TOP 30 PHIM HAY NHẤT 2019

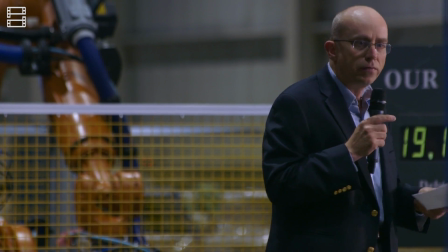(8:05)
Với cách làm phim mang tính khách quan cao, khi chỉ sử dụng những chia sẻ của những nhân vật trong cuộc, phim cho thấy những khác biệt vô cùng sâu sắc giữa hai nền văn hóa,
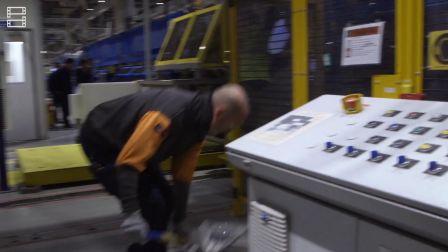(8:12)
về mối quan hệ khó bao giờ có thể thay đổi giữa chủ và tớ, trong một câu chuyện không có người tốt, kẻ xấu, mà chỉ đơn giản là những con người có quá nhiều sự khác biệt.
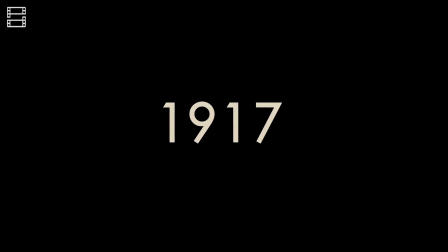(8:22)
1917 thay vì là một tác phẩm đỉnh cao, đem đến cho khán giả một trải nghiệm đỉnh cao.
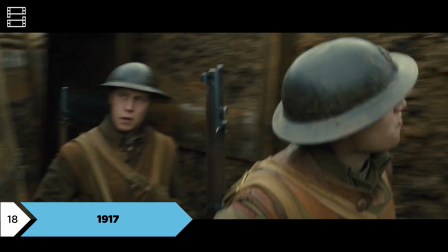(8:27)
Được dựng để tạo cảm giác như một cú long tách xuyên suốt, đạo diễn Sam Mendes và quay phim lừng danh Roger Deakins đặt chúng ta vào ngay giữa những chiến hào hồi hám bẩn thỉu,
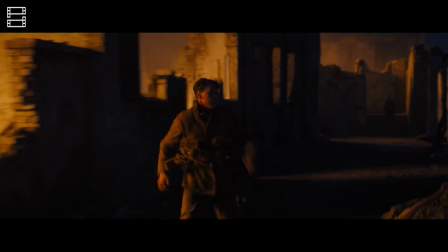(8:35)
những căn nhà bỏ hoang mục nát và những chiến trường căng thẳng, như thể chính ta là người lính thứ ba đang theo sát hành trình kể trên.
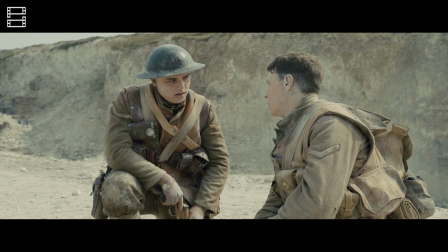(8:41)
Và nếu câu chuyện cảm động về tình đồng chí, về nghĩa vụ thời chiến được lấy cảm hứng từ những câu chuyện có thật, kèm theo đó là phần hình ảnh đẹp tuyệt vời chưa đủ để thuyết phục bạn,
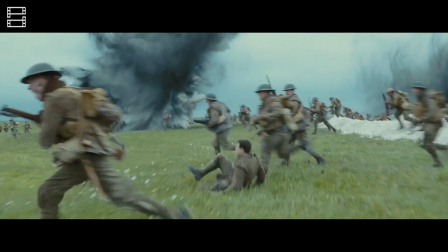(8:49)
thì những bản nhạc lúc sâu lắng, lúc hùng tráng sẽ làm nốt phần còn lại.
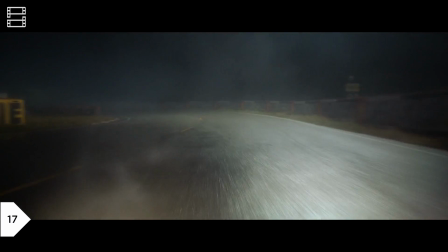(8:54)
Sở hữu một kịch bản chắc chắn, thú vị, lôi cuốn cùng cách kể và kiểm soát nhịp cực kỳ tốt đến từ đạo diễn James Mangold, người từng đem đến cho khán giả Walk the Line hay Logan,
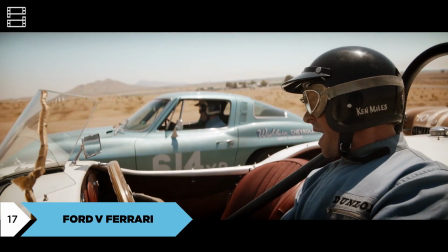(9:02)
Ford v Ferrari thực sự là một đường đua hoàn hảo đến từ nhà làm phim người Mỹ.
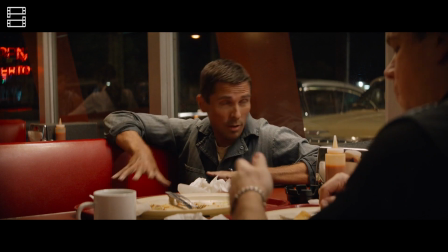(9:06)
Tuy có thời lượng lên tới 150 phút, nhưng câu chuyện về huyền thoại Ken Miles được xây dựng vô cùng hấp dẫn, với các tình tiết thú vị, gay cấn liên tiếp xảy ra.
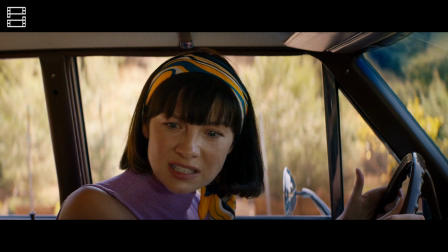(9:14)
Bên cạnh những trường đoạn kịch tính, nghẹt thở của những cuộc đua, phim vẫn khiến khán giả có những giây phút nhẹ nhàng với những câu thoại thông minh,
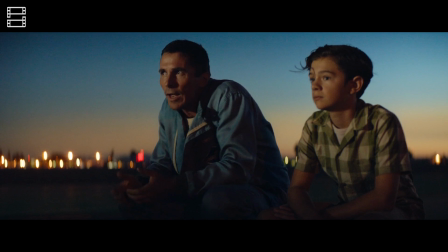(9:20)
hài hước hay những khoảnh khắc đầy sâu lắng về tình bạn và gia đình.
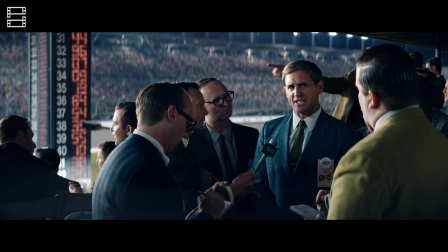(9:23)
Chính việc phim không ngại xây dựng những phân đoạn bên ngoài đường đua, giúp đào sâu tâm lý và hoàn thiện tính cách nhân vật, khiến bộ phim càng dễ tiếp cận với khán giả.
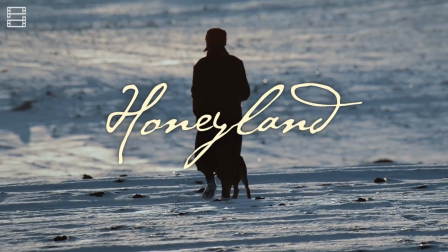(9:33)
Honeyland đáng ngưỡng mộ ngay từ công sức mà đoàn làm phim đã bỏ ra, thể hiện qua khoảng 400 tiếng tổng tư liệu đã được quay.
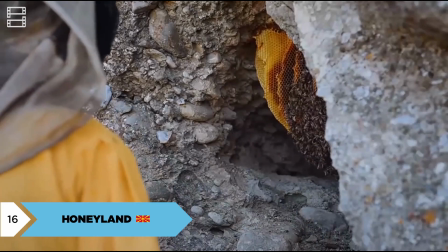(9:38)
Nhờ sự bền bỉ đó mà câu chuyện của người phụ nữ nuôi ong tại Macedonia còn là nhiều hơn cả một phim tài liệu.
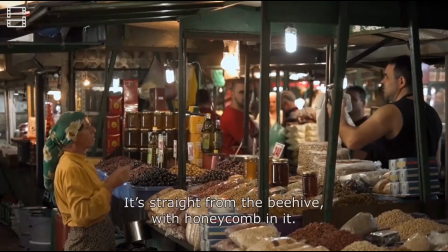(9:43)
Đó là những cảnh quay đậm chất điện ảnh, một câu chuyện như của một phim chính kịch có kịch bản chi tiết, rồi là những cảm xúc chân thực,
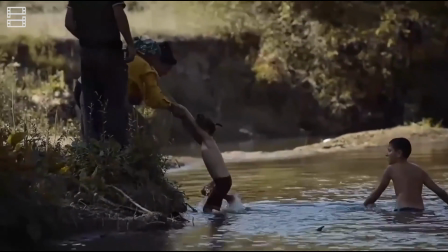(9:49)
nguyên vẹn càng giúp làm sáng lên những thông điệp của phim về sự tham lam đang phá hủy môi trường và cả linh hồn
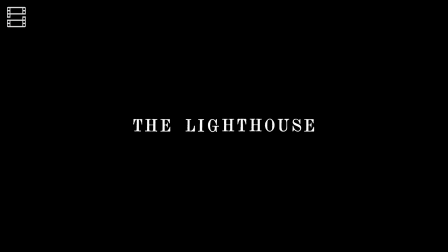(9:54)
của chúng ta. Khác với một The Witch tuy nặng nề u mê nhưng vẫn có phần gần gũi chân thực, tác phẩm thứ hai của Robert Eggers là The Lighthouse, khoác
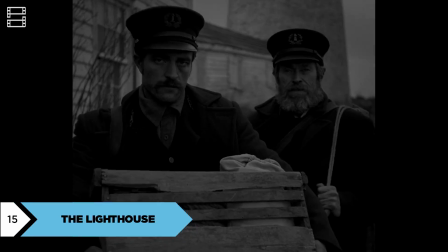(10:03)
lên mình một tông màu trắng đen hoài cổ cùng tỷ lệ cận vuông hẹp hòi như đưa chúng ta đến với một thế giới hoàn toàn khác. Đó là một nhà tù cô lập, đầy bão tố của hai người khác đèn tại một hòn đảo nằm xa ngoài khơi.
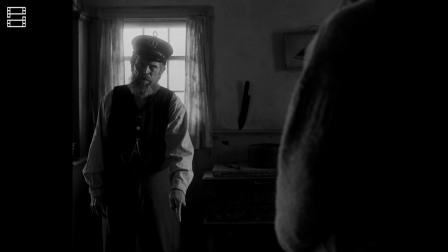(10:13)
Tại nơi mà dẫu một trong hai có thật sự điên thì cũng chẳng có người thứ ba để kiểm định thông tin này.
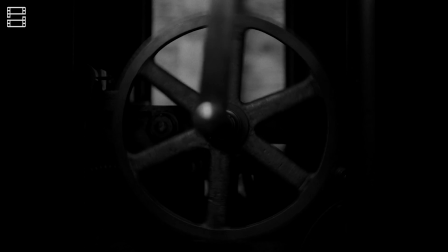(10:18)
Cặp nhân vật của chúng ta bị cuốn vào vòng xoáy điên cuồng của khổ lao, của sự ruồng bỏ, của những ham muốn bị kìm nén.
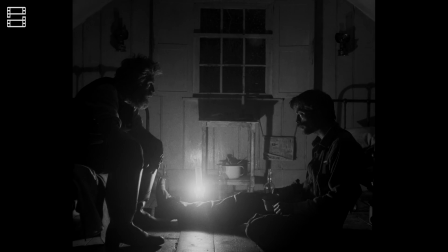(10:24)
Để rồi cả hai đều bị nhấn chìm trong rượu chè, điên cuồng và bạo lực khi cố gắng chạm đến ánh sáng từ ngọn hải đăng.
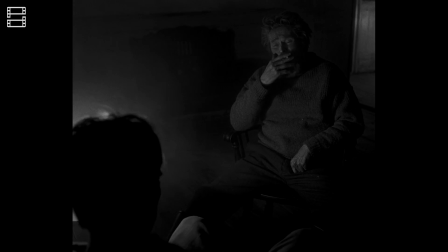(10:30)
Với những khán giả đủ nhẫn nại, The Lighthouse sẽ đem đến cho các bạn một câu chuyện xoắn não với những hình ảnh trừu tượng đầy ẩn ý cùng màn hóa thân tuyệt đỉnh của Willem Dafoe và Robert Pattinson.
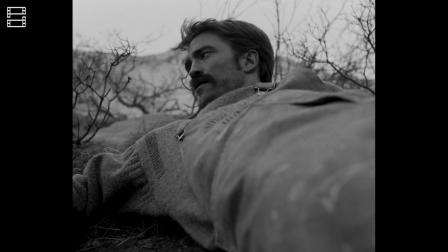(10:39)
Mà hơn thế, nó sẽ dấy lên trong mỗi chúng ta câu hỏi, liệu ngoài đời thực có thứ gì tương tự như ngọn hải đăng kia không?
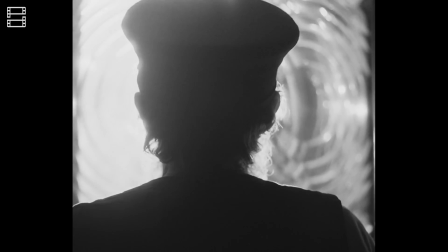(10:44)
Và chúng ta sẵn sàng làm những gì để đạt được nó?
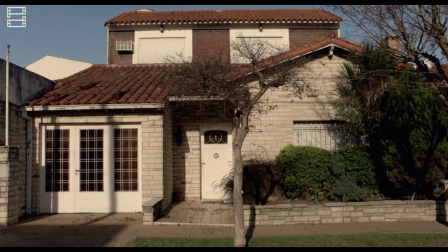(10:49)
Đặt bối cảnh ở đất nước Argentina vào năm 1975 là một năm trước khi quân đội nước này đảo chính và cài đặt một chế độ độc tài,
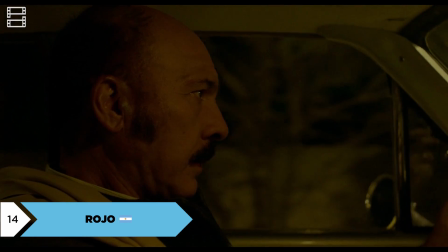(10:55)
thì Rojo không khắc họa trực tiếp những biệt đội tử thần đi săn lùng những kẻ chống đối,
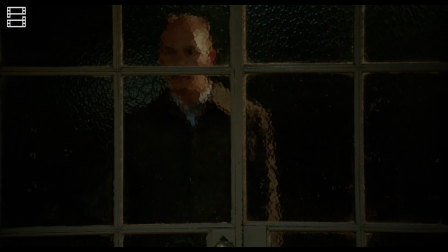(10:58)
cũng không thể hiện những đau thương mà những nạn nhân của chế độ này phải trải qua, mà lựa chọn thể hiện những sự thật đó qua một giai cấp có thể coi là tòng phạm chính của những bi kịch này,
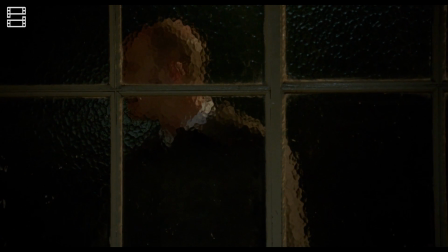(11:06)
đó là một giới thượng lưu quá thờ ơ trước những bi kịch đang diễn ra xung quanh mình, cụ thể là nhân vật chính,
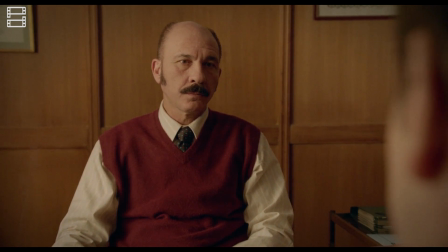(11:11)
một vị luật sư có tiếng chưa nhận ra hay chưa chịu chấp nhận một sự thật rằng ông đang tiếp tay cho chế độ đang đem đến những bi
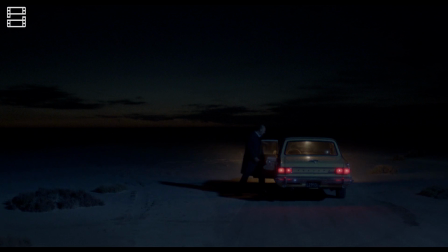(11:17)
kịch đó. Và với góc nhìn khác biệt này và cách thể hiện đầy tính nghệ thuật, thì Rojo sẽ luôn luôn là một tác phẩm quan trọng và mang tính thời đại.
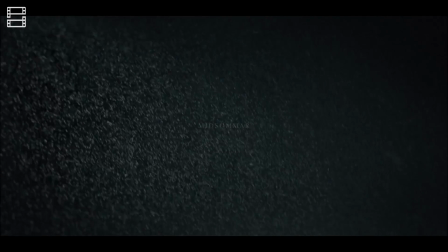(11:26)
Sau tác phẩm kinh dị đầu tay có thể nói là xuất chúng, thì đúng một năm sau, đạo diễn Ari Aster đã tái xuất màn ảnh lớn với Midsommar.
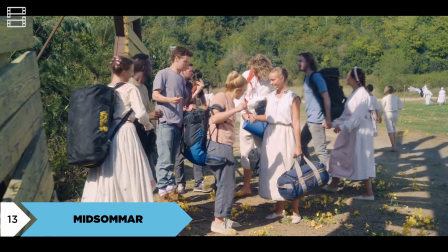(11:32)
Gạt bỏ gần như là hoàn toàn tông màu u tối ảm đạm của những kế hoạch quỷ quyệt,
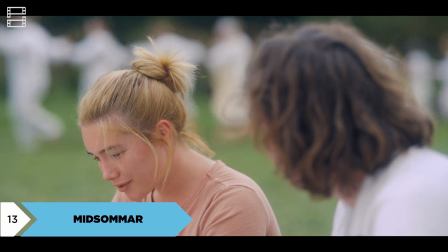(11:36)
Midsommar theo chân nhân vật chính Danny đến Horga, một ngôi làng biệt lập luôn đắm chìm trong ánh nắng rực rỡ ở Thụy Điển,
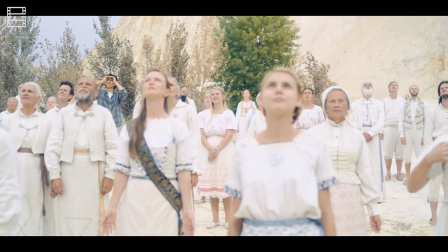(11:42)
để tham gia lễ hội tiêu đề và để phần nào làm dịu đi vết thương tinh thần. Tuy nhiên, đừng để những khung hình tràn ngập ánh sáng và nhạc điệu đánh lừa bạn.
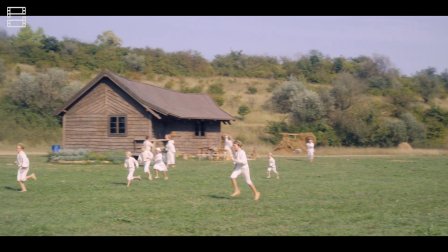(11:49)
Chính những yếu tố đó tách biệt Midsommar khỏi những phim cùng thể loại, khi dù diễn ra giữa ban ngày thì nó không đưa chúng ta tới thiên đường,
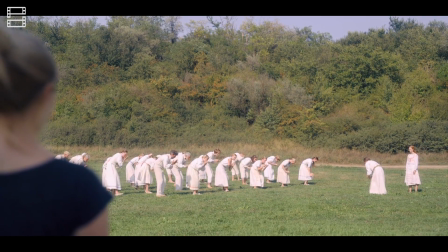(11:55)
mà trái lại sẽ liên tục nhấn đầu người xem xuống vực thẳm tràn đầy bất an qua câu chuyện đen tối,
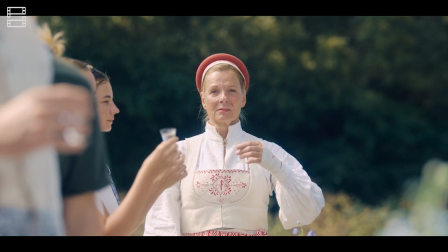(11:59)
đầy rẫy những cú ngoặt khó đoán, qua các cú máy one take dai dẳng đến bí bách cùng phần âm thanh da diết sởn gai ốc.
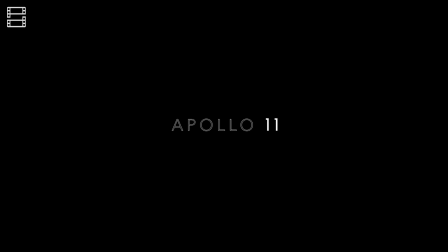(12:07)
Một lần nữa, chúng ta được chứng kiến chiến tích lịch sử của toàn nhân loại trên màn ảnh lớn.